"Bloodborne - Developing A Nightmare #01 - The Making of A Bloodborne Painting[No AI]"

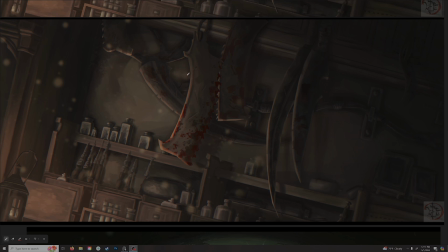Okay, so I've been working on a personal project. I wanted to imagine Bloodborne if it was an animated series or something along those lines. The final project is going to take me a while to get it all the way across the finish line,
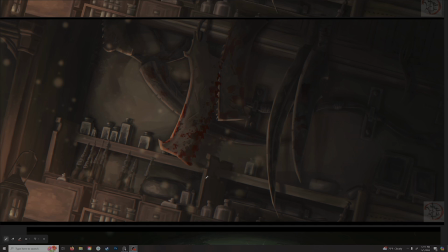but I figured why not make some process videos along the way, kind of talking about the art direction, what inspired me, and kind of just break down some of the paintings and the artistic process, I guess.
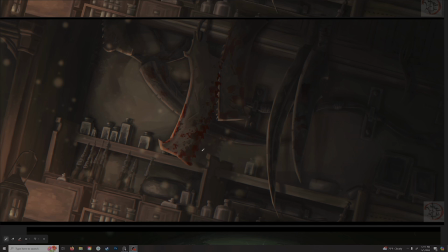So the first two paintings I want to start with is the Hunter's Weapon Workshop and then Ludwig's Dungeon.
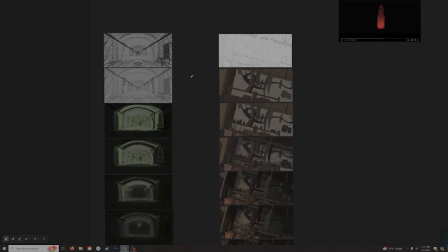And I kind of just did a breakdown of the painting as I went along. And basically you can see for both of them, I started with just a basic line drawing, trying to maintain proper perspective and things like that.
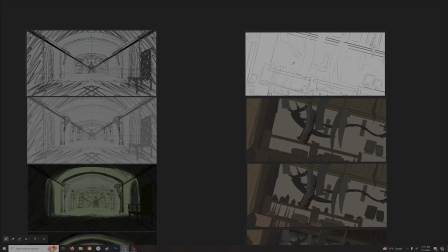But you can see I also didn't stay consistent between them. The Hunter's Workshop was a lot cleaner because I knew that
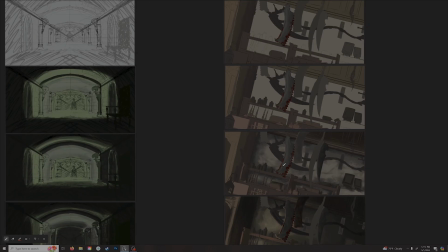I would be needing to render a lot of different objects, and I wanted to make sure,
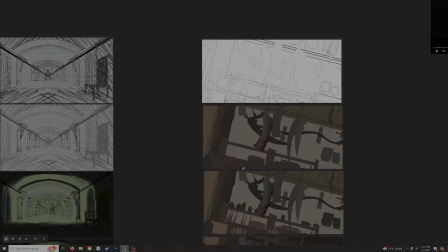if I didn't define my line well enough, as I got further into the painting, all these different objects,
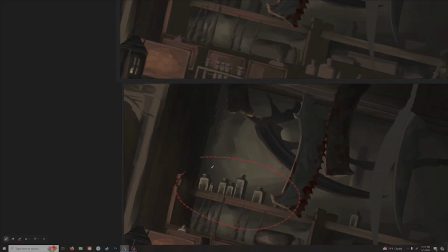they needed to be separated, and it needed to be clear that they were separate objects.
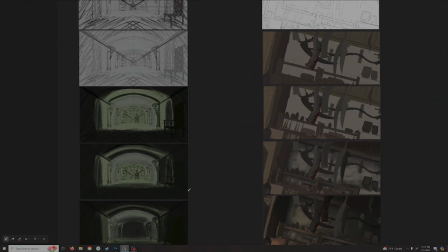Whereas with the dungeon, I knew that the final image that I wanted was going to be
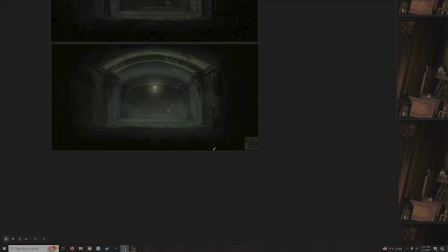surrounded in a very dark value, a heavy fog, almost a black sort of silhouetting, or almost like a vignette
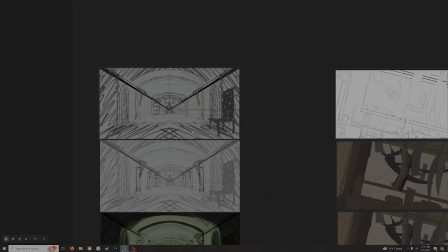around the dungeon. So I kind of just willy-nilly kind of blocked in the major shapes and went from there.
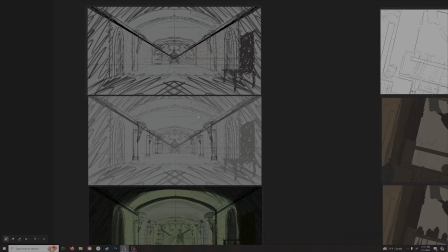And then again, just ensured that I maintained proper perspective.
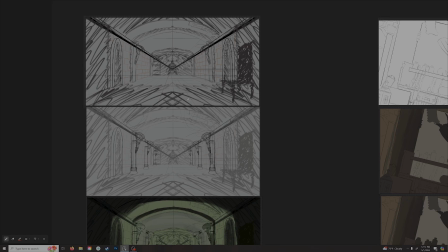I went into a bit more detail with things like the statues because I knew the
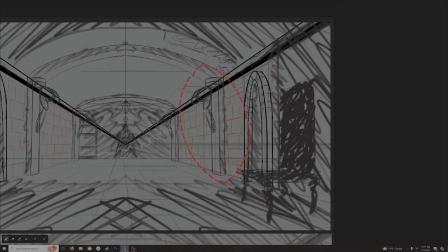statues would be a bit more detailed. So you can see here I started just with some basic circles,
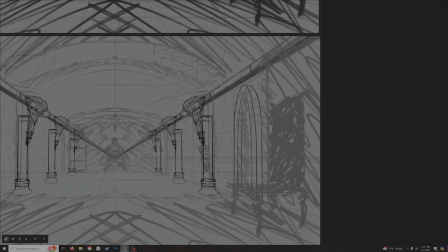a couple lines blocking in what I wanted, but then I did go into more detail
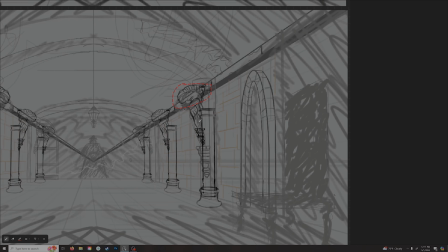because I knew that all these ridges and things like that would need a bit more detailing. Same thing as the architecture.
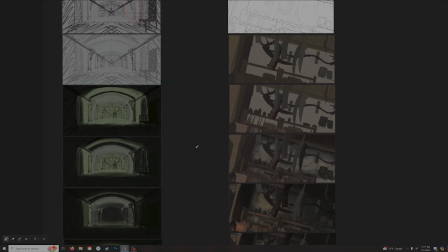And then as we kind of go along, we see I have typically the same approach to both, is where I'm blocking in major sections, major colors, so I immediately can tell that at a glance,
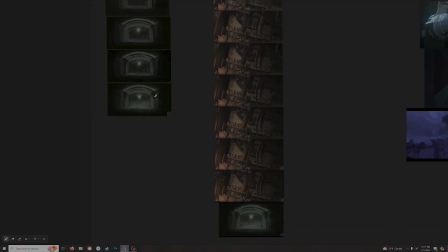if I'm looking at either one of these paintings, I have this, I'm communicating basically the same visual language. I'm putting emphasis on, maybe here I have the light emphasizing this one lantern,
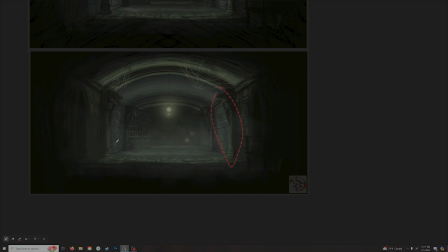I've got the ground lit up, got this statue on the right and left lit up a bit, I want to emphasize that.
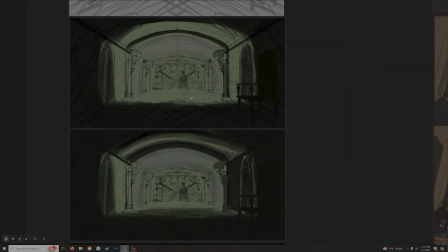And so even when I'm blocking in the most basic stage, I want to know that,
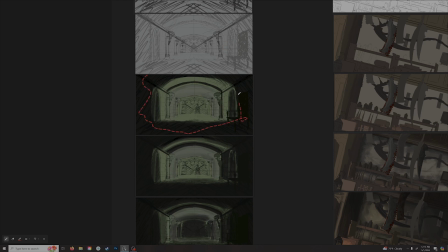okay, all of this in the foreground is going to be dark value.
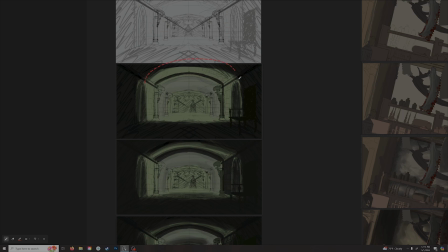It's not, the importance isn't going to be there. The importance is going to be placed on the middle section.
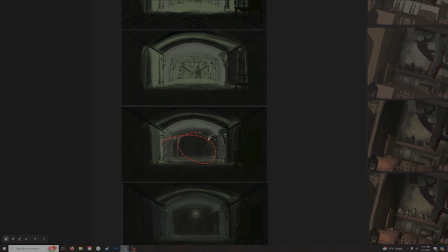And then again, as I get further into it, I further refine that, hey, the back is also going to be quite dark.
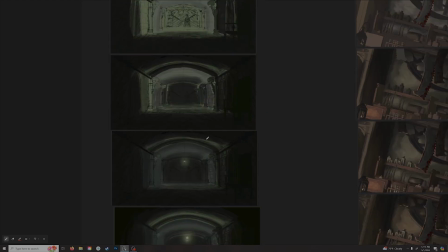And, maintaining that middle section is going to be the most important thing.
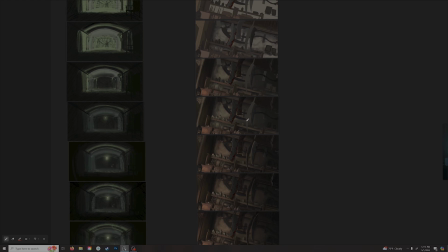And then with the Weapons Workshop, kind of a similar case is after I do some basic blocking in,
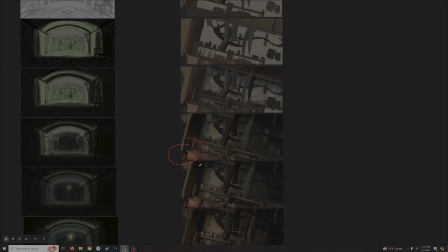I know that I want this lantern to sort of be the light source that's illuminating the workshop.
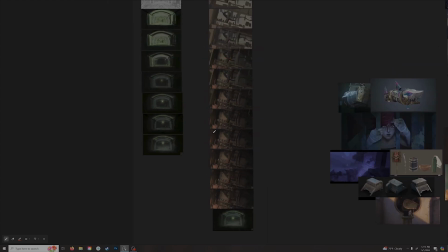So as we go further along, even if I zoom out, you see the whole time that the highest value area is maintained. Area of interest as well as the light source is right around in the lower half.
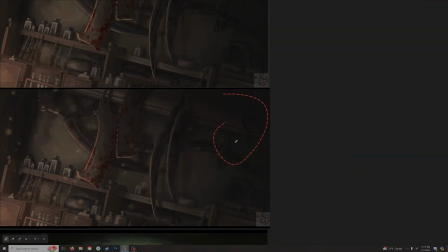And then as we get farther out, some of these other weapons, they basically start to fade away and blend in with the background.
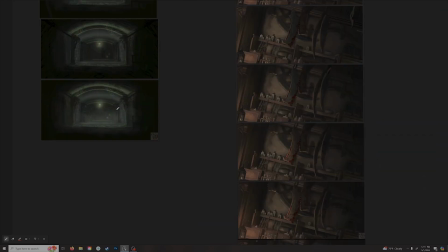And then the same thing I did with actually both of these paintings.